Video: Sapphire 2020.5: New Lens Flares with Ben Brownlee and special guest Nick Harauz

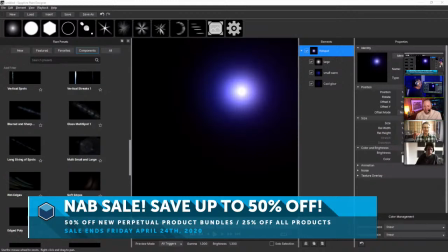25:45 Shout out to that Windows QuickTime player, Ben. Love it. Do you know the only reason I've kept QuickTime around is because
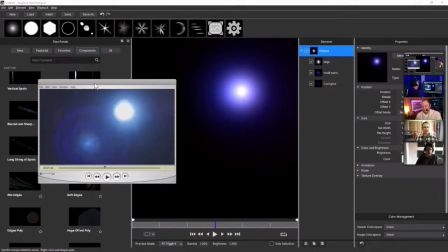25:54 VLC doesn't really want to go back and forward, one frame forward and one frame backwards easily.
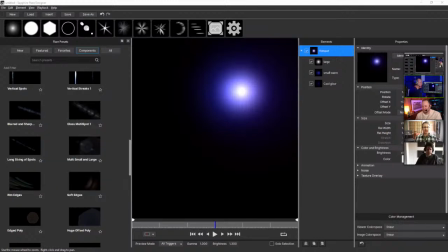26:01 So I've installed that for the live stream, and I uninstall it afterwards because no QuickTime on Windows. No. It's whatever you want to tell yourself. It's no good. It's no good. Very insecure. So I'll like come in with like one of the rays,
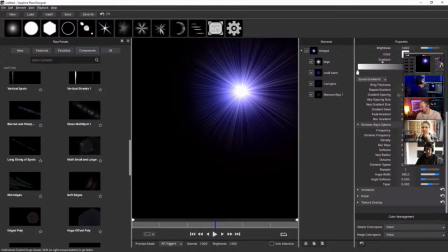26:21 maybe like the shimmer rays is a good one to start with. And there's, I'll take the frequency down quite a bit, because I know this is the sort of thing that I don't want to kind of have,
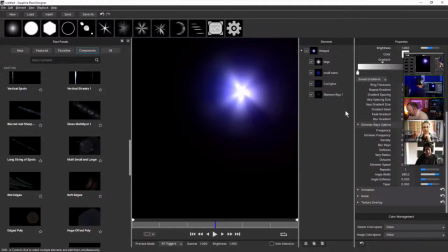26:36 too much in your face straight away. But when I'm designing, like a lot of this work, a lot of the design work is done with the element I'm working on at quite a sort of fat,
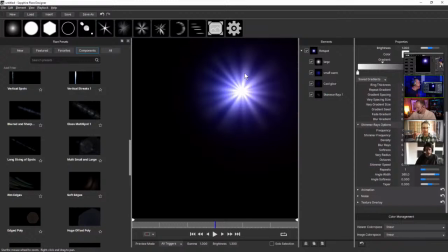26:51 bright level, and then I'll mix that down, quite quickly afterwards. One of the new things actually you can do with the shimmer rays in
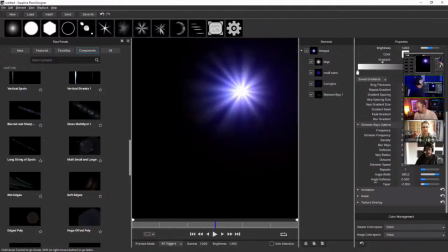27:05 2020.5 is actually come in and sort of taper this over to one side or the other. So instead of just kind of changing the angle up, which we could do before, we can actually push this over towards one side,
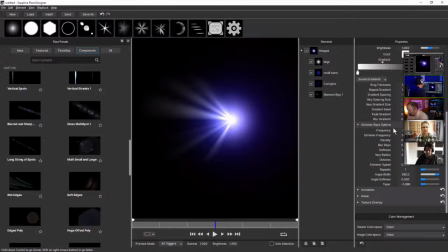27:25 which might not seem like a big deal, but actually when we start to animate this up a little bit, we can have one side of this shimmer doing something, then the other side of the shimmer doing something completely different.
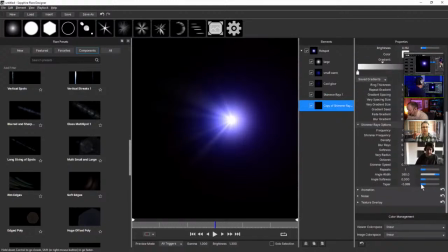27:41 So it's like taking that area, and the only thing again that I'm doing is just gonna like take the taper to the other side, and maybe change the shimmer speed,
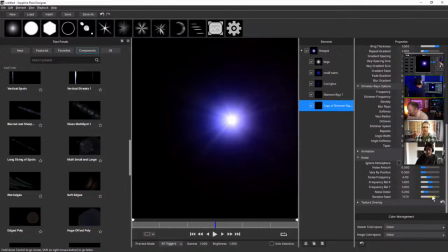27:59 and then change up the random seed a little bit to kind of make it so that we're not exactly the same over on both sides. So it's kind of like you build up the small individual elements just as we go there,
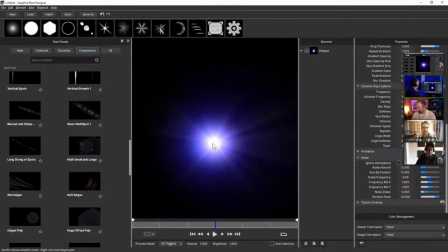28:19 and that's my hotspot, which is kind of just looking like a hotspot at the moment.
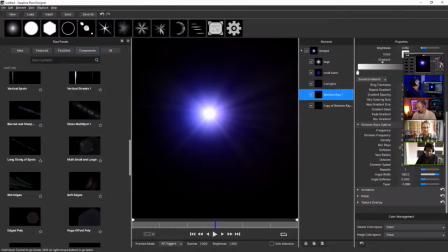28:25 Love it. It's a lot of like random slight changes between some of the basic elements that are out there. And Ben, similarly to you, I've used this in looking at some of the building blocks, the components.
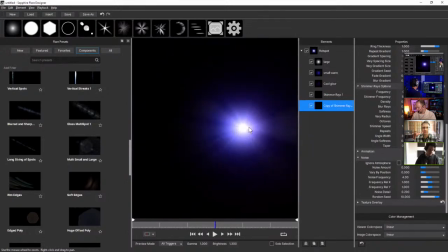28:41 You could add some of those to the scene. I've seen similar treatments where you'll have 4 or 5 or 6 different elements in the works, and you can make subtle changes and tweak them, along with that awesome new value for taper to
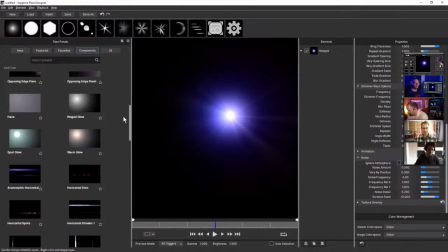28:59 just give small little differences between that, the overall building blocks of your lens flare. And that's it. I think that's what is going to make the difference at the end of it,
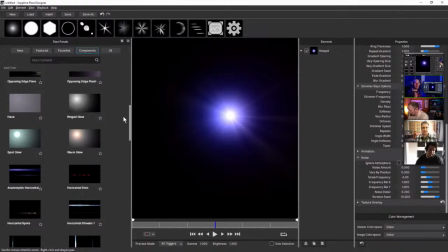29:12 is that we get all these like small little elements with small changes that aren't quite the same as each other, and then when we come in to animate them, that's when we can really start to sort of turn up those differences quite a lot.